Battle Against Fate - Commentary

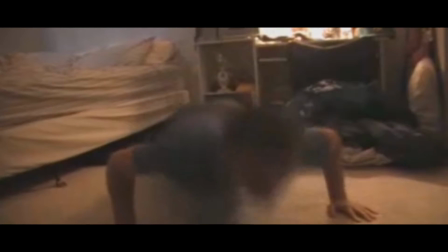2s
So today I'm watching Battle Against Fate with you guys.
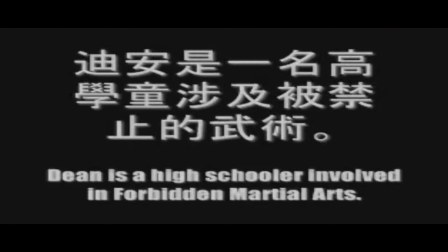7s
Again, this is just a movie I made back in high school.
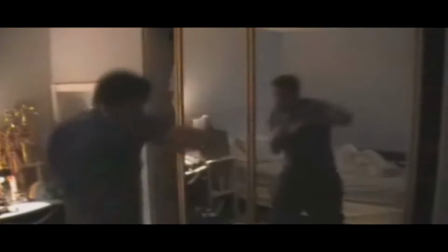12s
The Chinese text I put here at the beginning was more
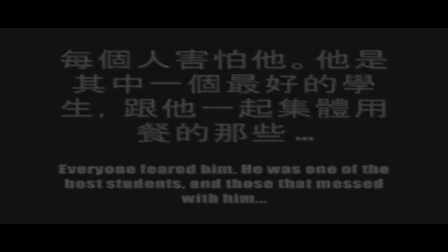17s
from being inspired by the Donnie and Ip Man movies,
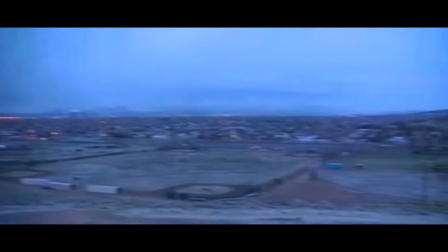22s
and I kind of wanted it to be mysterious, but it was more just like a quick explanation as to who the villain is and what he does.
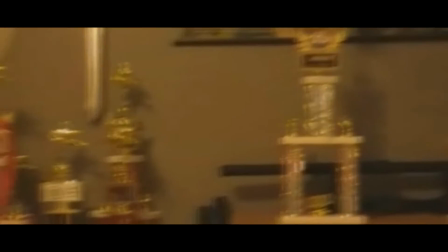30s
There's no reason for there to be Chinese characters whatsoever.
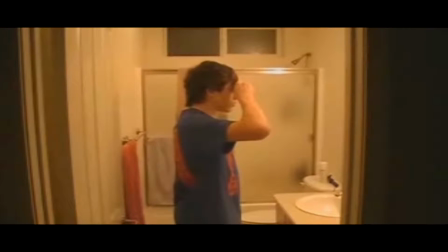33s
I just thought it'd be kind of clever, this takes place in the United States, not China or Japan or anything that involves those kind of characters.
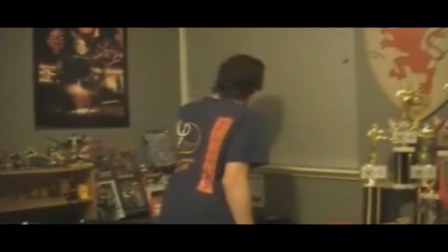42s
So, yeah. I was trying to do like a introduction here where you kind of
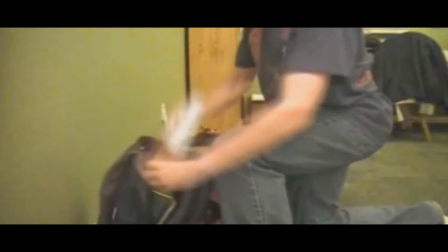48s
see one of the main characters in the movie where he's getting ready for the morning.
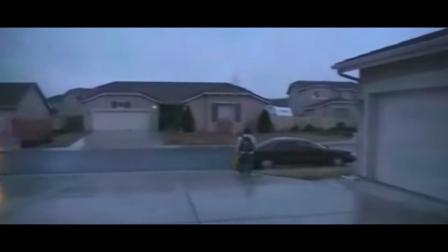53s
He's just going by his normal daily routine before stuff starts to get crazy.
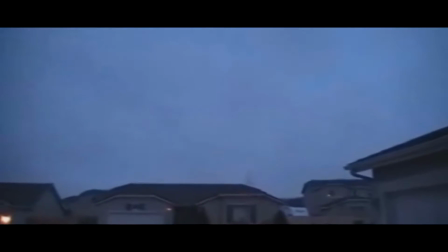58s
And at the time, I always thought it'd be kind of cool to have the camera tilt up to the sky and have like the text fade in.
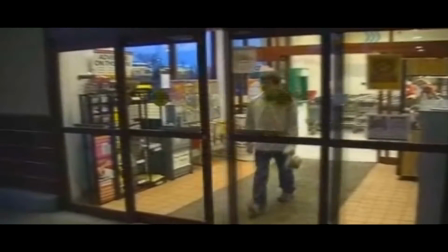65s
But yeah, I think I kind of grown past that kind of stuff. That's Scolari's.
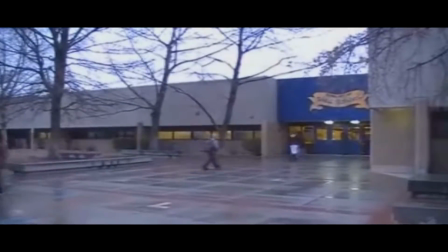70s
That Scolari's near my house actually is no longer open. But 5 years ago it was.
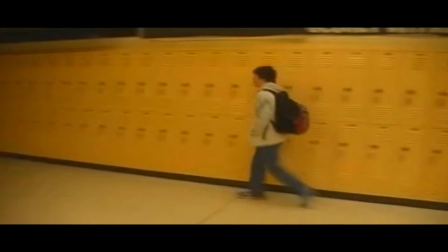77s
And filming in the high school is definitely one of the most difficult parts because
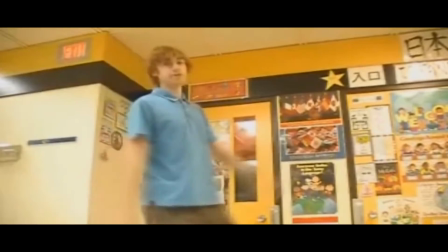84s
you and your camera guy will get distracted.
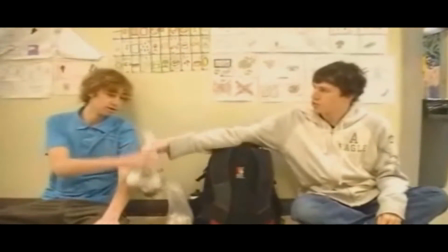86s
Everyone knows it's just a fun school project, and it's not supposed to be anything big and whatnot.
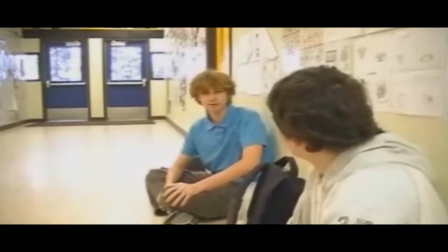94s
Here, I was trying to do like a camera angle change,
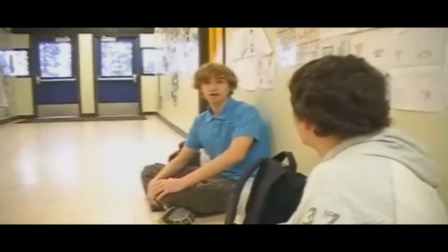98s
where I change the angle every time we talk, but it doesn't need to be like every sentence that we talk.
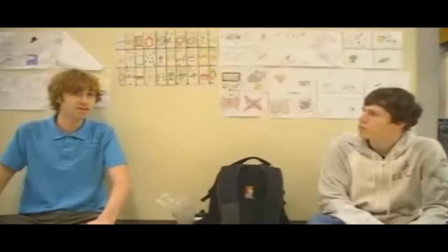104s
You can't have the camera over the other person's shoulder when the other person's talking too. It doesn't have to cut constantly.
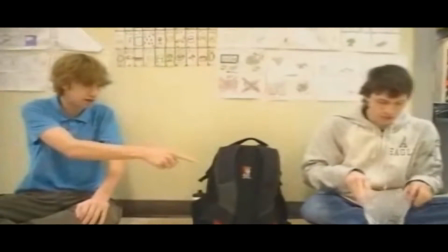113s
Because for me, I always thought like, oh, it's not that hard to just change the angle like they do in those big Hollywood movies.
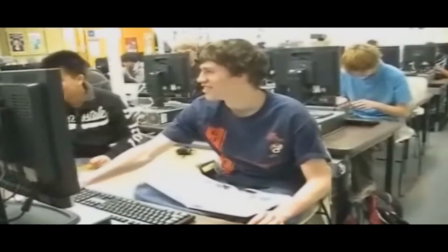118s
I'll just do what I want. But no, it wasn't that easy. Oh yeah, I got my teacher to hold the camera for that scene.
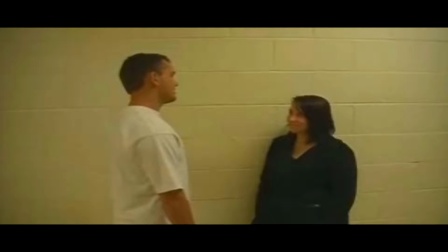125s
I just wanted to show him like in high school and going through his classes.
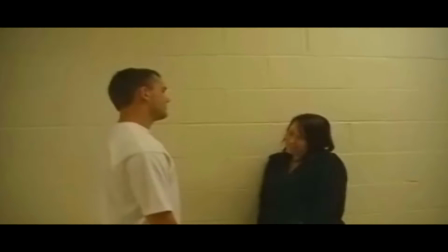131s
But it was harder than I thought it would be.
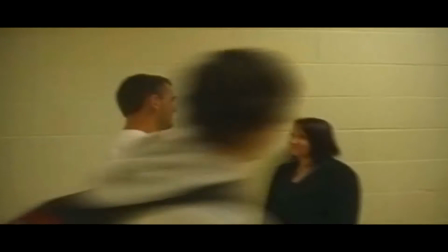135s
Here I wanted to show more of Dean's character, how he's a flirt.
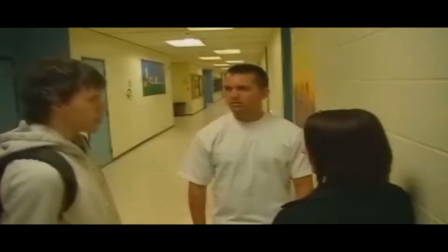141s
If he doesn't get his way, he gets pissed off. But, well, the audio in this scene was mainly ruined in the original cut because
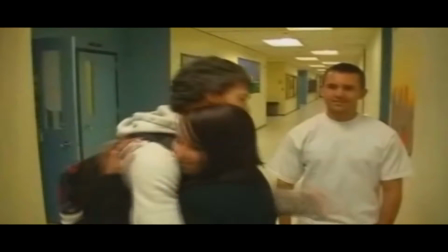150s
with like a little camcorder with the microphone on the side, and all the high schoolers in the hall behind us,
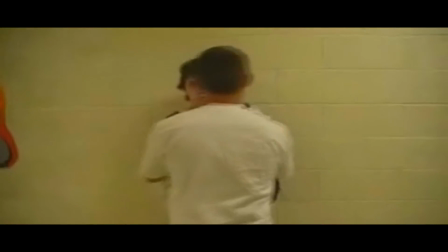159s
as you can see behind me, they're so loud that it just ruined the audio. But you can still hear it a bit.
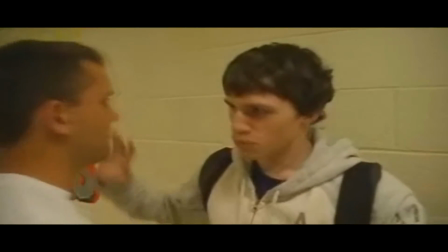165s
I think the closer the camera was, the better the audio sounded, like at least for those two exchanges.
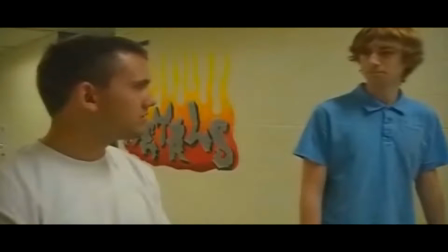174s
But you could see what I was trying to do in this movie,
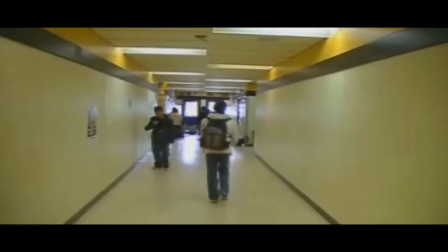179s
but a lot of it was more of attempting and not really achieving what I was hoping for.
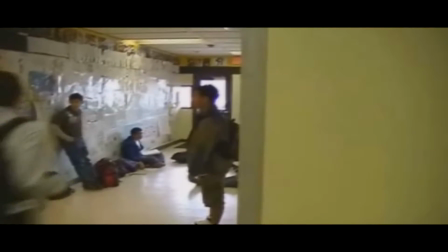185s
And there's a lot of walking in this one, but to be fair, the movie I created after this,
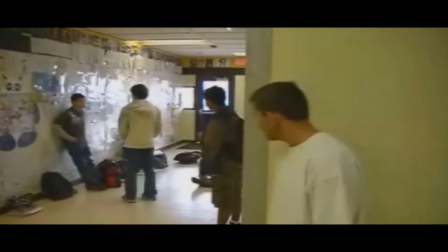190s
there's even more walking, so I guess you gotta get used to walking from my earlier films.
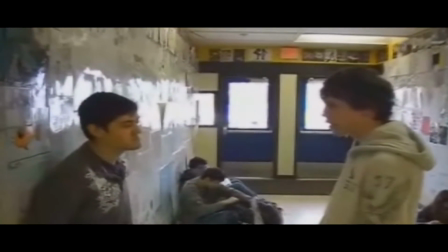197s
And basically exchanging dialogue only by the means of telling the viewer what is going to happen next.
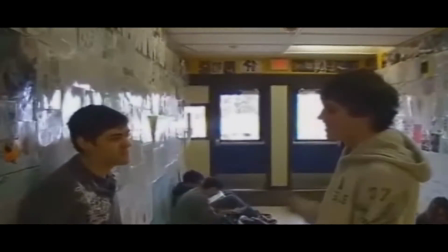203s
Because at the time, I did not understand that you don't have to explain everything to the audience.
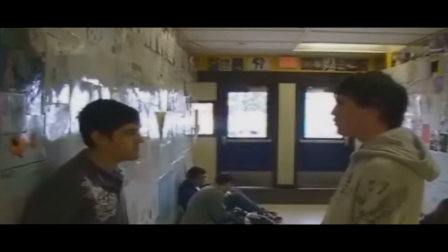211s
You can just cut there and let it be their imagination as to how they got there and what's going on.
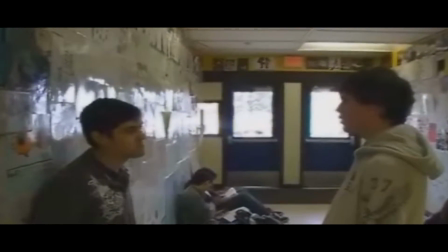216s
You don't have to be like, oh, hey, let's explain these two characters talking.
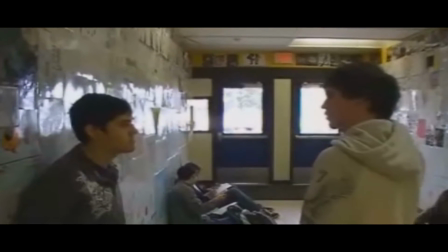221s
They're going to meet up later, and here's why. And I'm gonna show it to you after they're done talking for like 2 or 3 minutes.
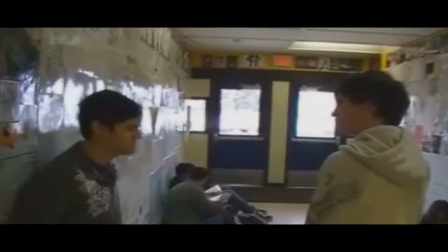230s
And I tried keeping just one angle for the sake of better audio,
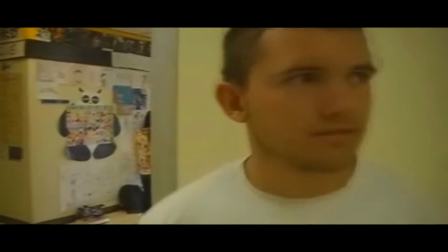234s
on top of kind of playing tribute to those classical movies where they kept the one angle the whole time and the actors would talk back and forth.
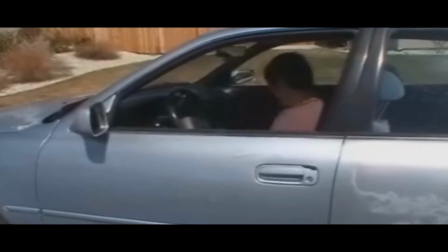242s
Because at the time I wasn't sure of what kind of angles would be best for conversations.
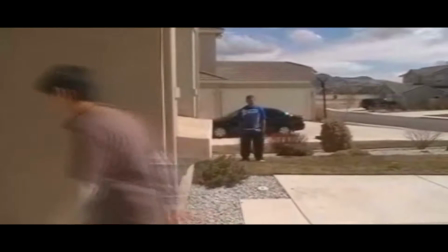248s
I didn't even really know about the 180-degree rule until I was about halfway through making this movie, to be honest.
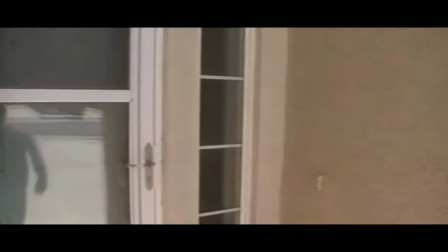255s
And there's a lot of things I thought would be kind of creepy, like trying to pay homage to like those horror movies, but they just turn out being silly, like him standing in the background.
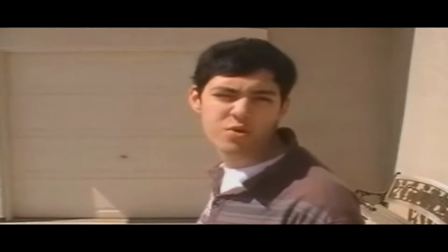263s
Like, why is he still standing there? You think he would try to ambush him or something?
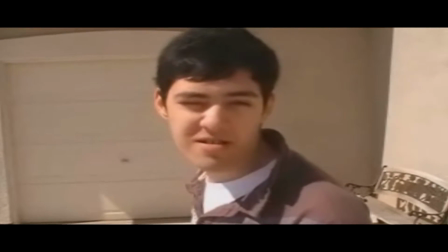268s
But, yeah, testing the waters when you're pretty new at doing what you're doing is quite hilarious.
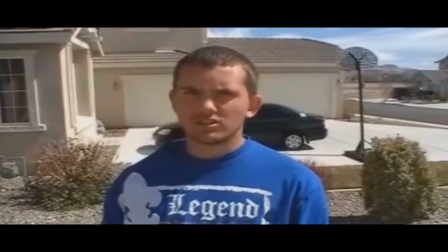277s
Oh, man, I remember having my friend Diego ask him, "Who are you?" like 3 times.
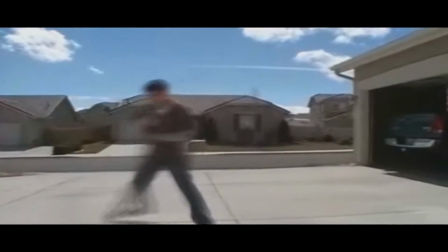282s
Looking back at it, it's so ridiculous. And like the garage door is open, even though supposedly his friend is not home.
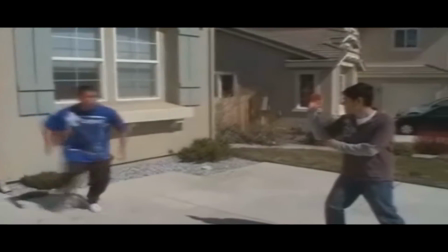290s
Fennec's not home right now. At this time I didn't give the character a last name because they were just based around ourselves,
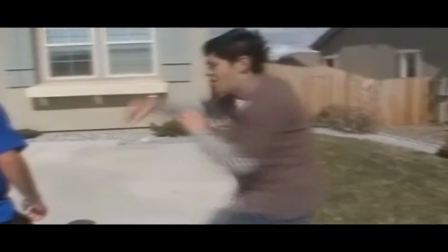297s
so I didn't really think too much of it. And this was my first attempt trying to film a fight scene.
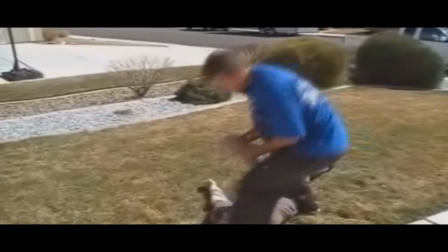303s
As you can tell, there's a lot of pauses throughout the whole thing.
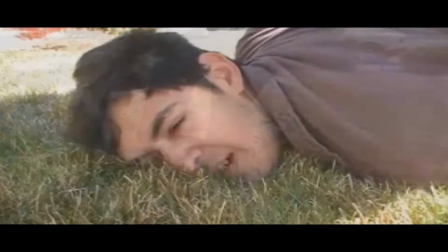307s
Whereas in my later works, when you actually get around to watching the fight scenes in my most current movie,
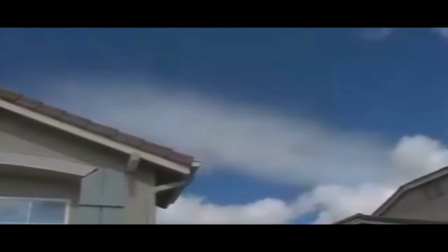312s
Fail Encounter, if there is a pause, there's a reason for the pause. Like, the character didn't expect the other one to fall down during the fight,
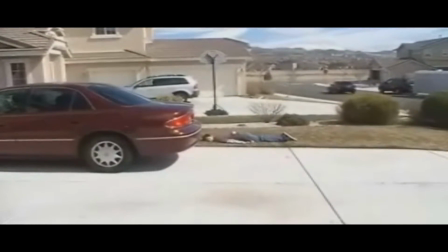321s
and so he's quite surprised, and by the time he goes to try to react off, he gets hit in the process or something.
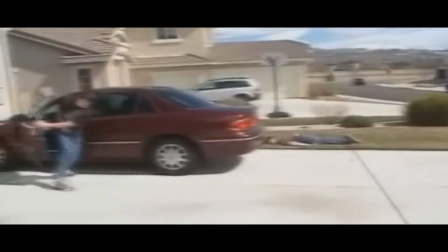328s
So the reactions and pauses are there on purpose, whereas in this time, they're not.
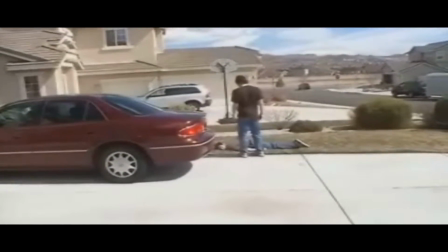333s
It's just poor editing.
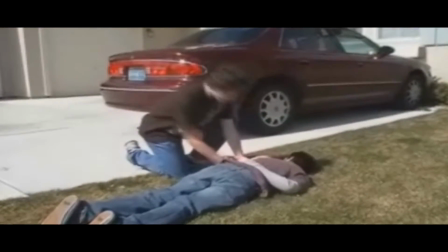336s
I remember all the music that I took for this movie was mainly from Ip Man and a few other sources like X-Ray Dog and
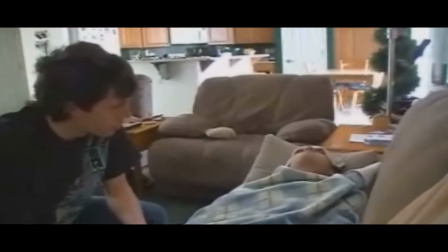344s
Audio Machine and I think Audio Sparks too or something like that. But that's why I've cut all the audio for this commentary.
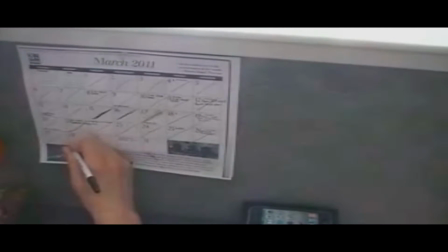353s
Otherwise, I would actually let it play through and you can hear how bad the sound is.
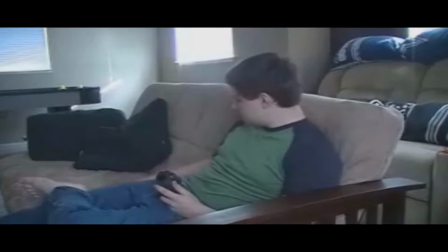358s
But, that's okay. This scene here, after some days pass by, my friend Brian's actually inside my house.
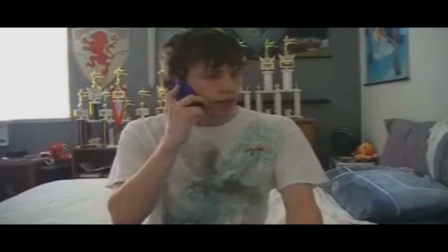367s
Like, we're literally like rooms away from each other.
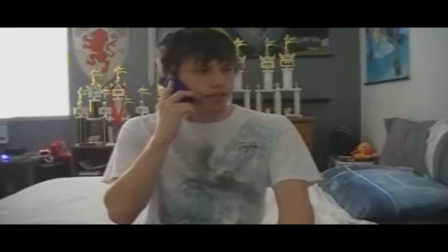369s
We basically just went over the conversation twice, and we filmed myself talking to him,
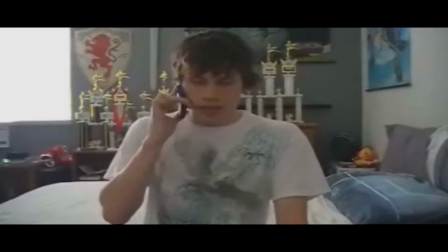377s
and then we filmed him talking to me, and then I just kind of cut them both together, thinking that I was really clever because you don't know what kind of house he lives in. But I think it might give away that since you saw part of the house in the beginning, maybe it does show like, yeah, this is the same house.
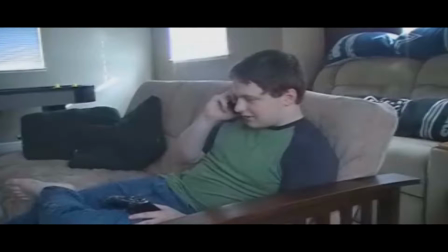393s
You're not being very clever, but at the time, I thought it was clever, because you don't know what kind of house he lives in,
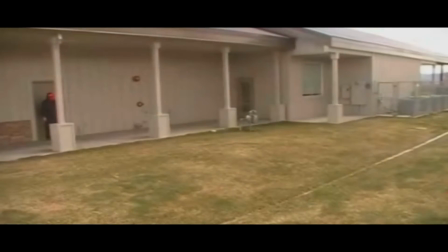399s
but, so I didn't really care what the house looked like at the time. And this is real funny.
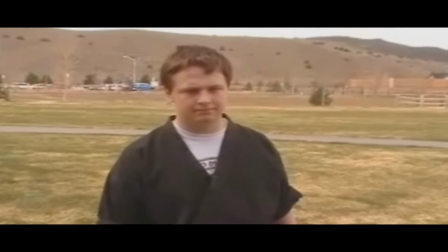407s
If you actually see someone standing in front of the door, wearing like a cloak and a mask,
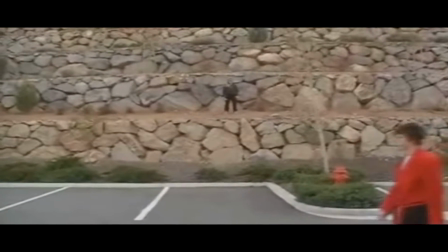412s
you want to stand there and turn your head going, okay, well, it's not Halloween yet.
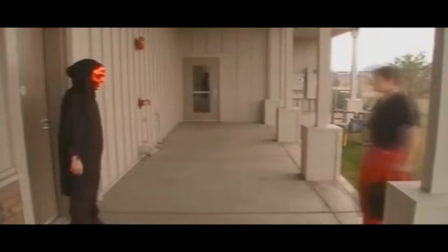416s
What is this guy doing? He's quite the Joker. You won't walk up to him and go, hey, excuse me, sir, can you please move?
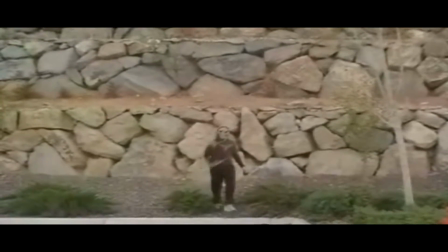423s
Like I had my friend Brian do, thinking that would be, oh, well, maybe he's just a nice guy. Not sure why this guy's standing in front of the door until he becomes that attacker.
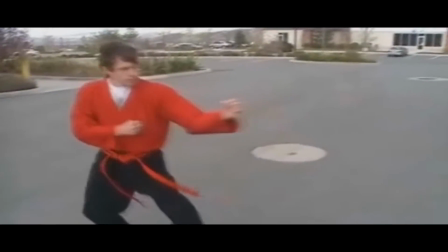433s
And this is my first true time trying to do a fight scene going on in two different places.
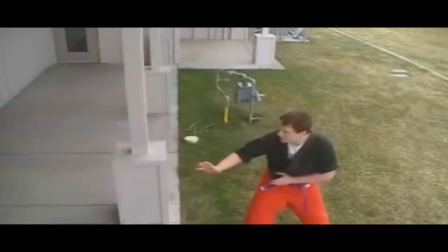441s
Like you have one fight scene in the parking lot and you have another one by the building. That was my first time trying to do that.
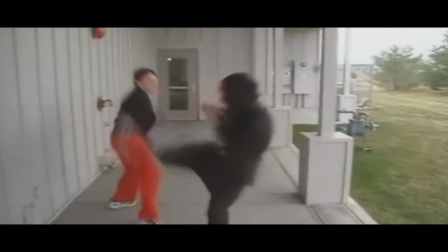448s
And at the time, I didn't think about the cuts or where they would go.
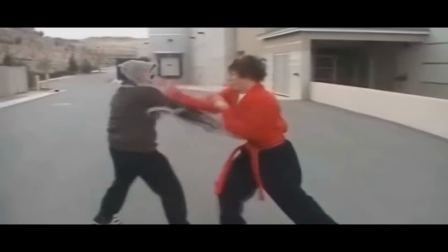452s
I just said, oh, okay, we're just going to go film, and we're going to be over here now, and over there, and over here, and over there.
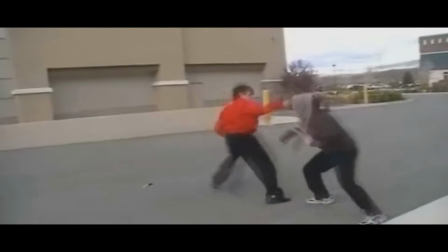458s
And I did the same for both fights. And both of these fights were literally just my friend Brian and I fighting each other.
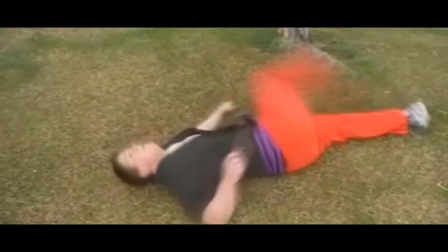464s
Like, I'm in the black costume here, while he's in his uniform. And when we cut back to mine, I'm in the uniform, and he's in the costume.
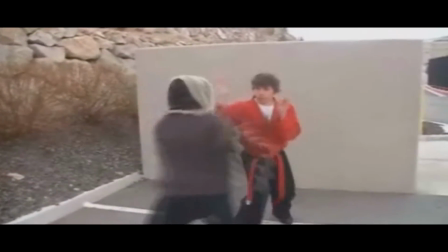473s
So, they're both very similar because of that, even though I should have tried getting someone else to help me.
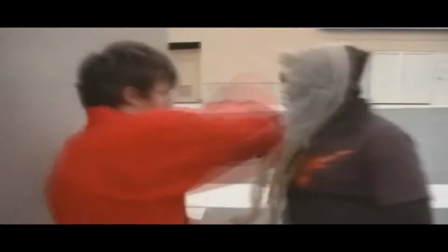479s
But at the time of making this, I didn't really have much help. It was just my close friends and I, and we're mainly doing it for fun,
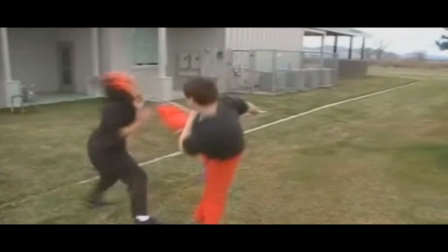486s
and I had a lot more fun doing this than I thought I would, and so I kept doing it for another God knows how many years now.
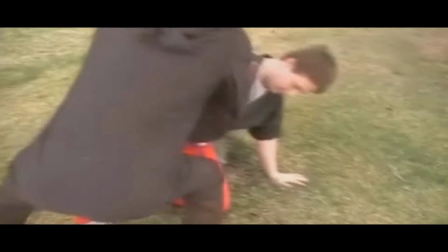491s
So I guess that's the cause of that.